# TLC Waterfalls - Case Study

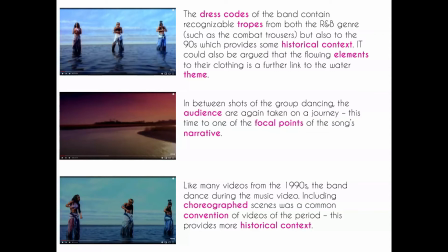[3:54]
We have them standing on the water in several shots and that is cut and sort of spliced and sandwiched between shots of this journey that the audience are being taken on with the camera movement so the camera is again traveling much like we had in that Michael Jackson video traveling to a particular
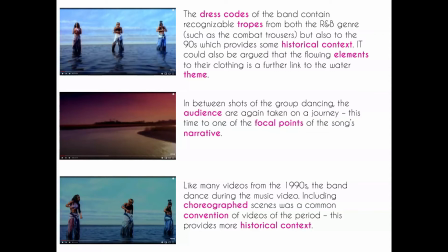[4:14]
focal point and the first focal point gives us one of the two narratives that happen within this production so we're now the narratives of the production are kind of difficult to explain or it's kind of hard to put into um
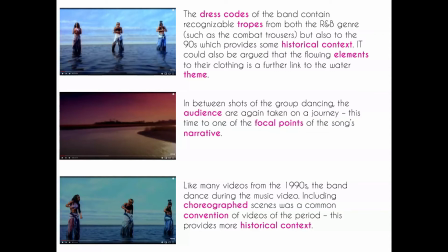[4:32]
sort of an easy to understand sort of or exam style sentence basically the entire narrative of the video is about not chasing dreams blindly or not chasing things blindly without thinking of the consequences and
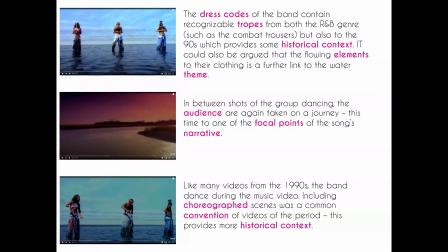[4:47]
within that we have these two example narratives that we're going to see within the video itself
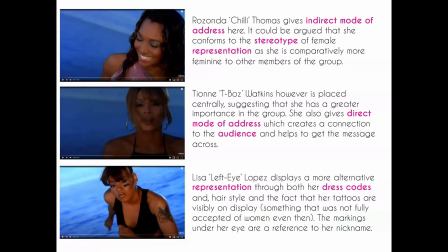[4:52]
before we get there we have close-up shots of each of the members of the band so each of them have sort of stage names that they're known by as well so we've got Rhonda Chilly Thomas she gives indirect mode of address and she's the only one to give indirect mode of address at the beginning which is quite
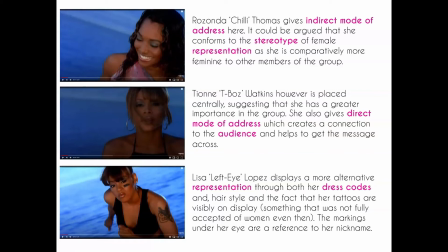[5:11]
interesting at this point it could suggest that it's not necessary to create that connection with the audience and in fact it's more important to give that enigma by looking away from the camera one of the things that's quite interesting is that comparatively to the rest of the the group members she could be
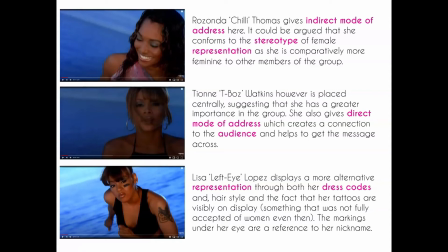[5:29]
conforming more to the stereotype of female representation because she was considered particularly in the 90s to be more feminine compared to the other members of the group we then have Tian T-Boz Watkins who is placed centrally she's she's placed centrally in pretty much all of the marketing and in all of the
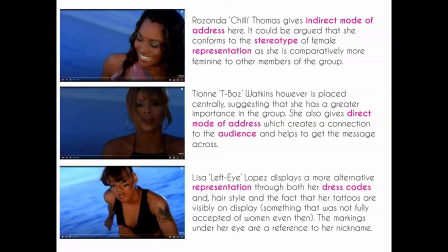[5:48]
um sort of campaigns that surround the band so suggests that perhaps she has a greater importance in the group she also gives direct mode of address to us as the audience and obviously this then creates a connection that is important for the rest of the video because it helps to get the message
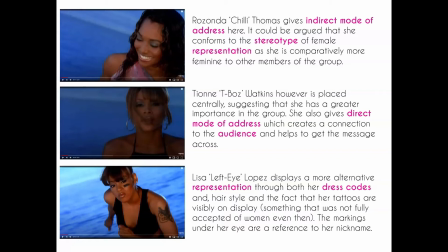[6:02]
across to us that the band are trying to portray here. Thomas and Watkins are the only two members of the group who are still alive. Lisa Left Eye Lopez who is in the bottom of the screen that you're looking at now, she passed away
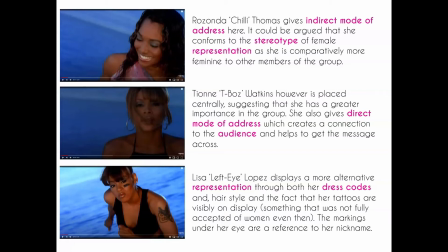[6:17]
relatively soon into the career of TLC and they never did replace her within the band itself so there's sort of more historical context that could be explored there that we will be looking at in another video. Now she displays a more alternative representation not only through her dress codes and her
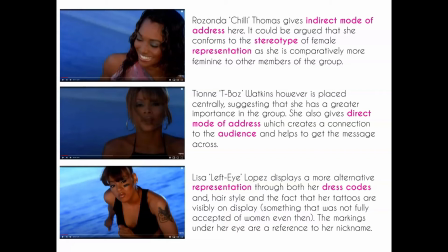[6:36]
hairstyle which is completely different to the other two women but also the fact that her tattoos were on display. Now obviously that's not something that is uncommon today but we have to remember that this is a product of the 90s and in the 90s although it was more common for people to have tattoos for women it was considered less
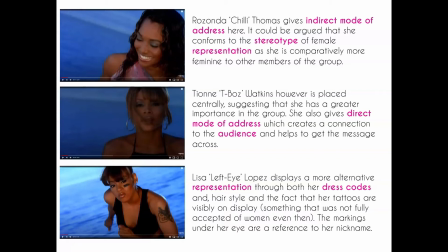[6:56]
feminine and so it sort of subverts the expectation of what women were meant to be portrayed as and shows this increase in feminism by having these on show the markings that you see on her face underneath her left eye are obviously a reference to her nickname as well which again we will go into in another video when we look at the more historical context of
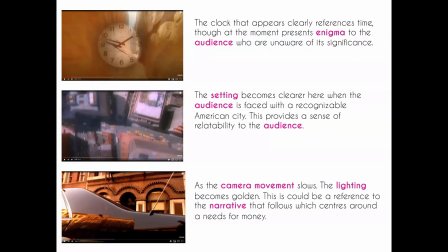[7:15]
the band and this production as a whole now in between all of the shots of the band we do have this journey that we're being taken on and as the audience are being taken on this journey we get this overlay sort of watermark image of the clock. At the minute this presents a sort of enigma because we don't understand its significance,
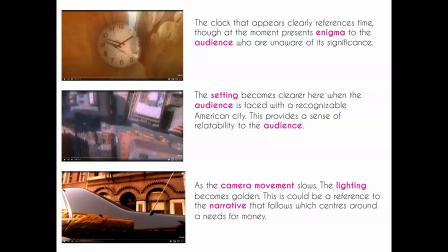[7:35]
we don't understand why it's necessarily placed there and it seems out of place compared to everything that we've seen so far. This will become more apparent later on in the video and so it gives something for us to reflect back on when we get there. As we're traveling the setting becomes clearer particularly when we have this bird's eye shot where we see a busy American street.
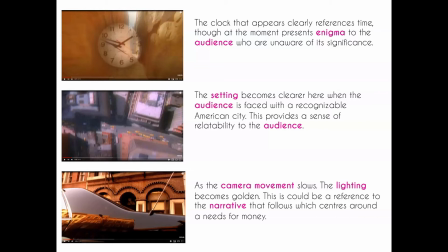[7:54]
This obviously provides a sense of relatability to the audience and because it's not something that is specific to a particular area this could represent any part of America.
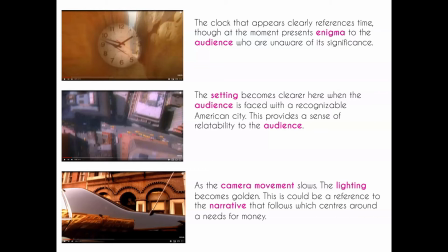[8:04]
It then makes the video more sort of all-encompassing and doesn't necessarily alienate anyone because it's based in a particular area. The camera eventually slows down and the lighting becomes more golden more high key and the fact that it does seem to have this gold tint to it could
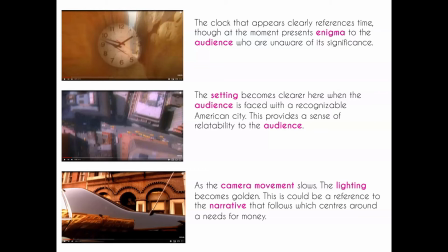[8:21]
reference the narrative that we're going to see which centers around this need for money and the dangers that that can lead to so that's potentially one of the interpretations here and we see this car right in the sort of forefront of the frame this looks like quite a nice car it's quite
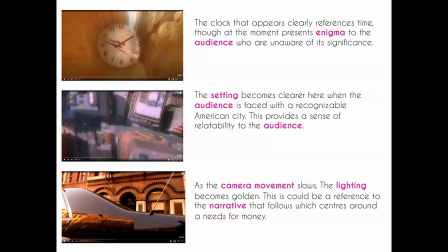[8:37]
a shiny car and so again linking to this idea of wealth to contrast that we see this young man in the center frame.
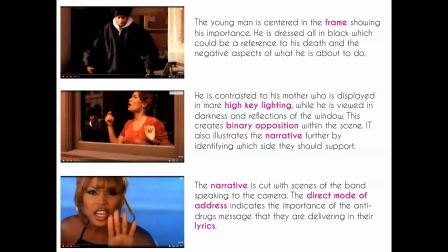[8:45]
Now because he's in the center frame this obviously indicates his importance. He's dressed in all black which could be a reference to his death which is about to come in the narrative as a whole but it could also represent the negative aspects of the things that he's involved in and what he's about to do and this dress code is particularly prevalent or is particularly
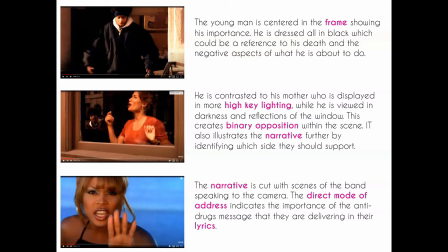[9:03]
noticeable when contrasted to his mother in the center shot. Now she's displayed in more high-key lighting we see that she looks more bright, she's sort of more golden, while he's viewed in darkness, in the shadows, in the reflection of the window. And this creates binary opposition within the frame and within the narrative as a whole.
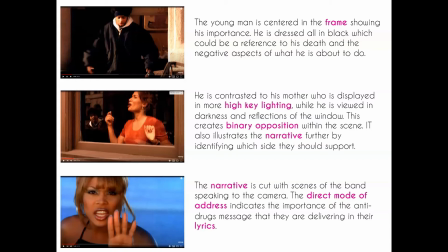[9:21]
And it could also illustrate the narrative by indicating which side us as an audience we should be supporting here. Now in between all of this narrative, as I said at the beginning, we get these cut scenes where we go back to the band who are standing on the water. and the narrative here is
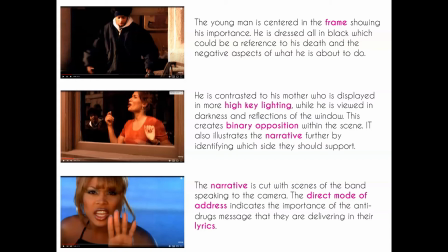[9:38]
broken or reinforced depending on how you want to look at it with the band themselves speaking to the camera now this direct mode of address obviously indicates the importance of the message that they're delivering through the lyrics and in this particular instance with this
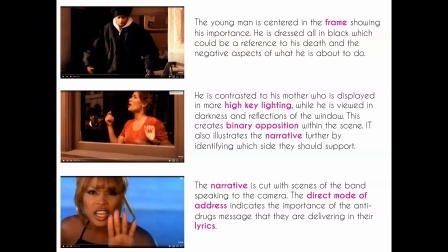[9:52]
particular narrative we're focusing on the anti-drug message this was really important back in the time and was quite a brave thing for the band to do
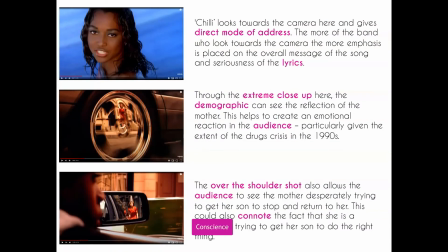[10:01]
because the drug problem in the 90s was becoming quite prevalent and so they were one of the few bands to sort of female bands in particular to really tackle this message. Now Chilly looks towards the camera here and gives direct mode of address which contrasts to what happened earlier.
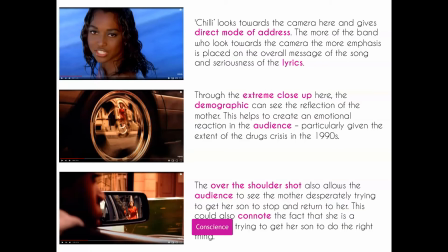[10:18]
The more of the band who look towards the camera the more emphasis is placed on the overall message of the song because it's not just one person looking at us and speaking to us it adds emphasis each time we get another of the three looking at us so that by the end of it this message really is kind of hammered home to us as an audience.
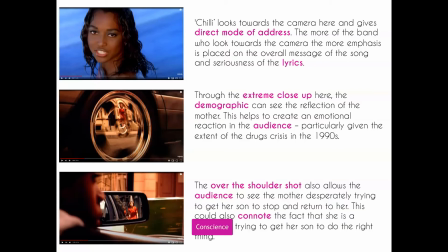[10:35]
We then have two extreme close-ups one after another as we go back to the narrative of the what will eventually be a drug deal. Through the extreme close-up in the hubcap of the car we can see the reflection of the mother and this helps to create an emotional reaction in the audience and gives them
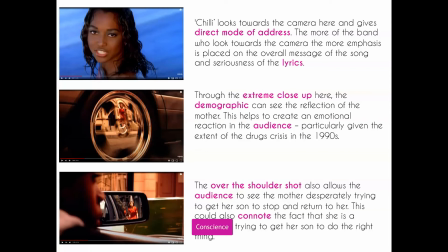[10:50]
pause for thought and time to think particularly because as we mentioned before the extent of the drugs crisis in the 1990s meant that this was something that was particularly common for young people to get into and this is reinforced by the over the shoulder shot
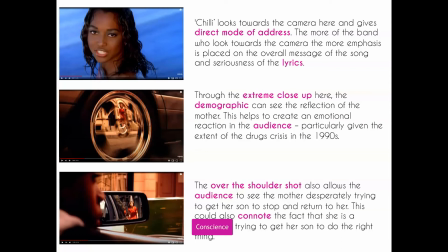[11:05]
which again allows us to see the mother who is sort of desperately trying to get her son to stop and return to her however because we see him looking back at her this could also connote and it could also suggest the fact that she is perhaps his conscious trying to conscience trying to get him
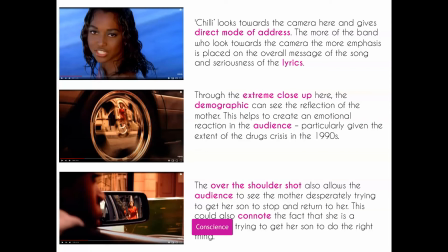[11:19]
to do the right thing by sort of being that voice of reason.
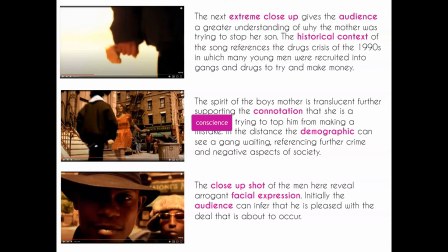[11:27]
However in the next shot we see this extreme close-up and it gives the audience a greater understanding as to why the mother was trying to stop her son. So the historical context again as I've mentioned before references the drug crisis of the 1990s in which many young men were recruited into gangs and were selling drugs or using drugs trying to make money.
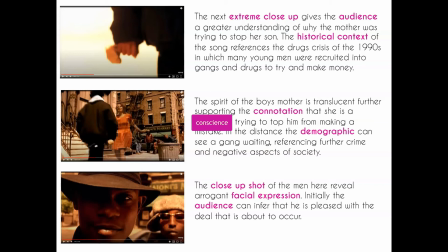[11:48]
Now the spirit of the boy's mother is translucent when we see her here and again this was quite ahead of its time for in a sense by obviously indicating that this is a sort of spirit or conscience trying to stop him from making a mistake. In the distance we can see a gang sort of behind her waiting which could be referencing
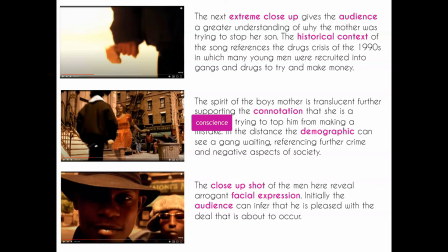[12:07]
the further crime and negative aspects of society that this boy is about to get himself mixed up in.